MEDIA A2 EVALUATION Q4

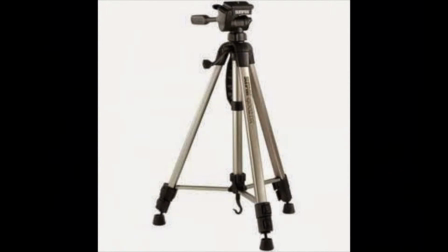[4:18]
We also used the tripod to film too. We had only a couple of issues with the camera. The fact that the camera only had a limited zoom function, we had to rethink or think about the initial placement of the camera before we shot all the footage.
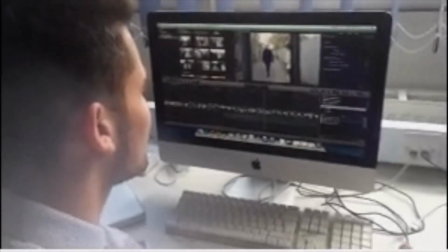[4:37]
When it came to editing, after piecing all of our footage together, I wrote out voiceovers for the respective characters.
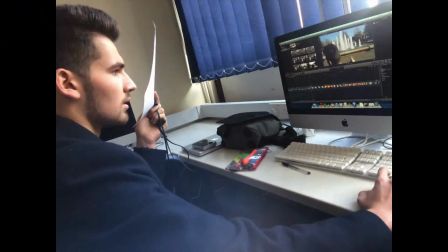[4:44]
They were to fill the gaps over the top of the footage where there was no sound. For instance, the argument scene and the scene at the pub.
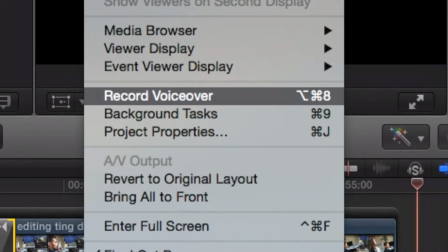[4:54]
I used the built-in voiceover recorder from Final Cut Pro for this, and then adjusted the EQ to make the voices sound less harsh.
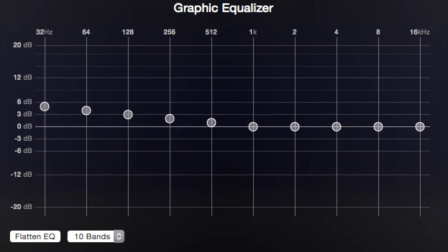[5:01]
We did have to wait until the classroom was empty, however, to record these, because the background noise would be picked up by the microphone and distract the audience.
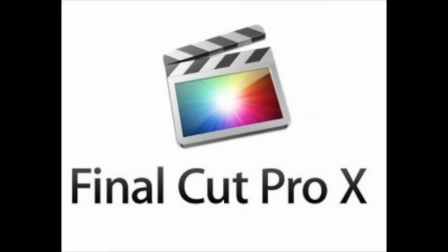[5:12]
I edited the film on Final Cut Pro X and was used to using this program. This meant that I could edit quickly, and the editing process only took about a day's total time, but done in different times, not all at once.
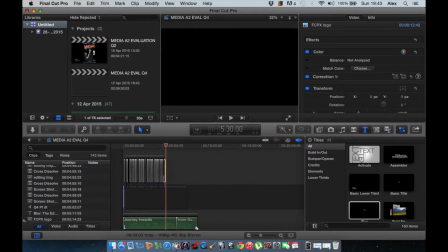[5:29]
It has a simplistic layout and is easy enough to get precision editing correct. By using the precision editor in the timeline, I could zoom in on specific shots,
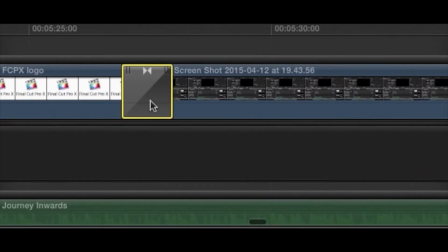[5:39]
groups of footage, or sound files to get transition, cuts, or sound bridges accurate and stable.
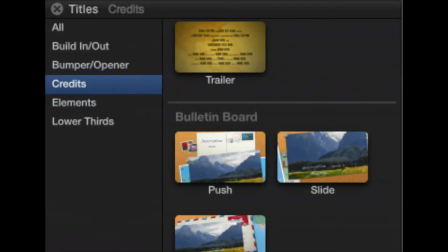[5:46]
The credits tool was a good feature and enabled us to put in text as credits,
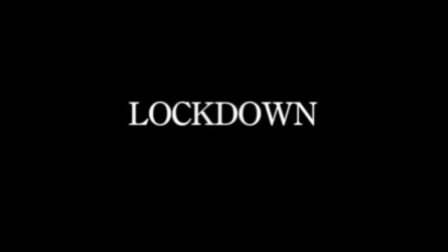[5:52]
titles, and on-screen credits at the start over the footage.
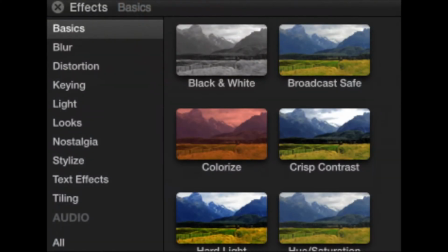[5:58]
The filters available were extensive, but they were all too harsh in my opinion.
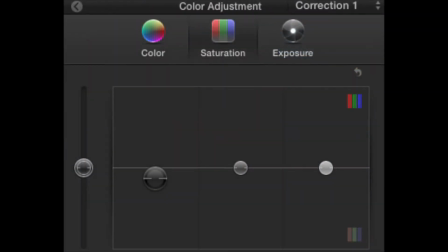[6:03]
This led to me manually adjusting the colours of the footage instead of using the filters,
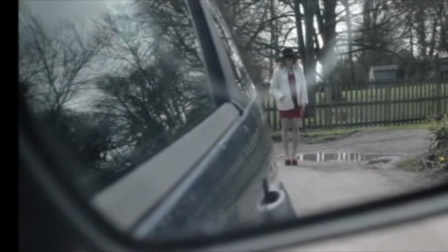[6:09]
resulting in my opinion, scenes that were coloured and lit more appropriately to achieve the moods that we were after.
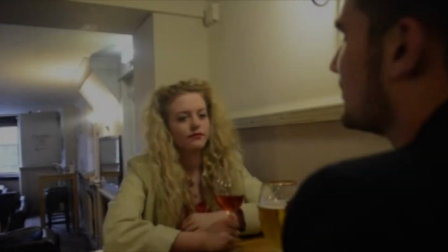[6:16]
The biggest task during the editing process was getting the conversation scenes quick, snappy, and realistic.
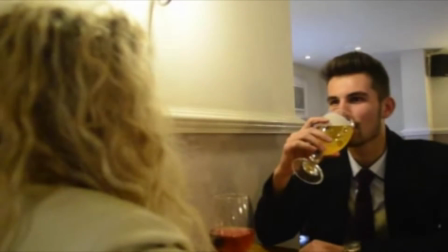[6:23]
This proved to be slightly more difficult than I'd thought initially,
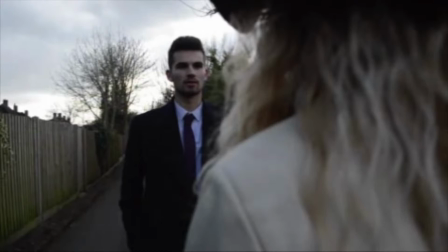[6:27]
as this was an area where I'd had little prior experience, as our horror film had no dialogue in it at AS level.
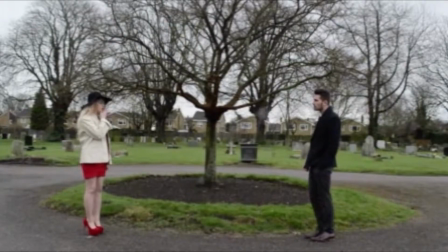[6:37]
In the graveyard scene, just before the protagonist gets shot, we purposefully broke the 180-degree rule,
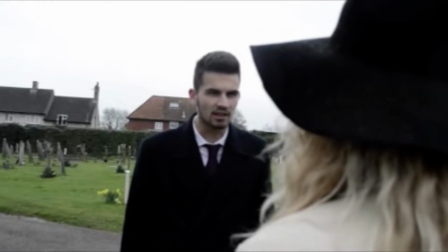[6:43]
removing visual punctuation from the conversation as we wanted to slightly disorientate the audience just before the protagonist gets killed off.
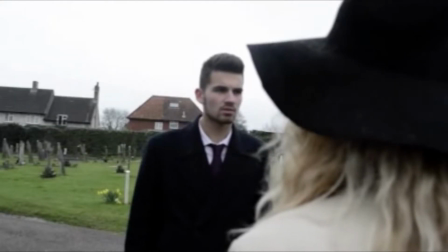[6:52]
We wanted to make the conversation flow as if it were to happen in real life,
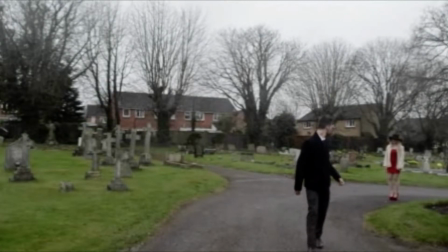[6:57]
so a lot of the time was spent on adjusting these shots during the edit.
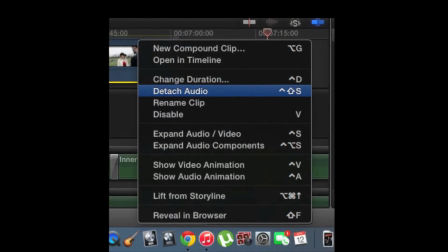[7:03]
The fact that you can unclip the audio from the footage and have it separate in the editing timeline is good,
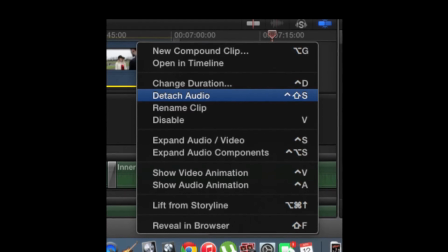[7:10]
as additional reaction shots or scenery can be inserted into the continuous dialogue.
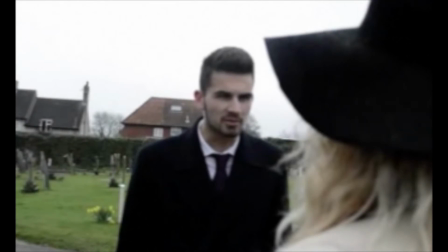[7:15]
This enables the audience, for instance, to see facial expressions in response to the dialogue.
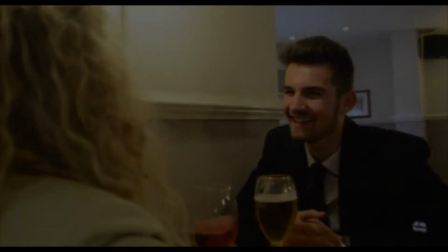[7:24]
This also helped to make the conversation scenes flow, as it made it less flat and manufactured.
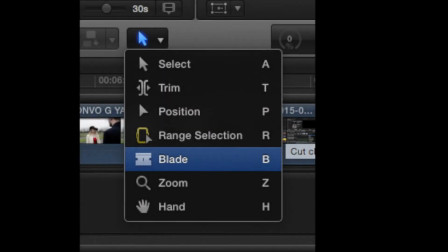[7:29]
The blade tool enabled me to cut out unwanted footage,
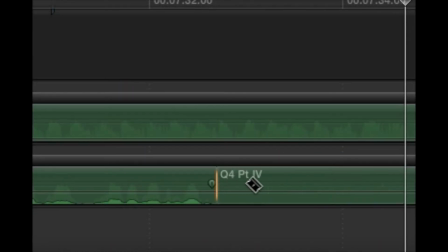[7:34]
silences, and dialogue quickly and effectively, speeding up the whole process. Luckily, because of my experience using Final Cut Pro, I was able to use the speedy keyboard shortcuts.
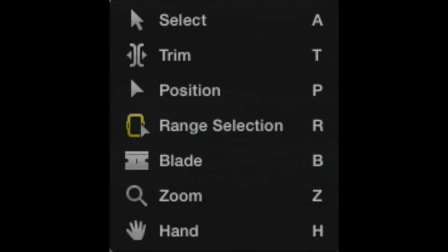[7:46]
This enabled me to navigate around the timeline quickly and instantly flick between different editing tools,
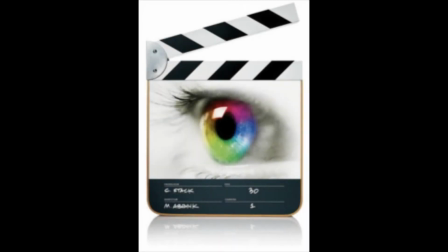[7:53]
which sped up the editing process significantly. Unlike Final Cut Express, the rendering process wasn't a long wait.
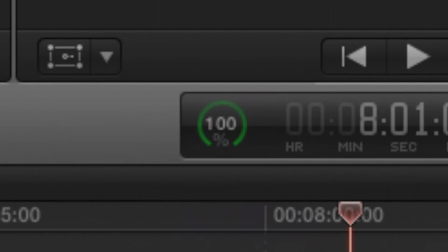[8:01]
The footage rendered as it went along instead of having to wait around for long periods of time for the whole clip to render before you can even start. Overall, my editing skills have vastly improved as I learnt new tricks in Final Cut Pro. This made the editing process quick and improved my confidence, and I will undoubtedly use these new tricks in future edits.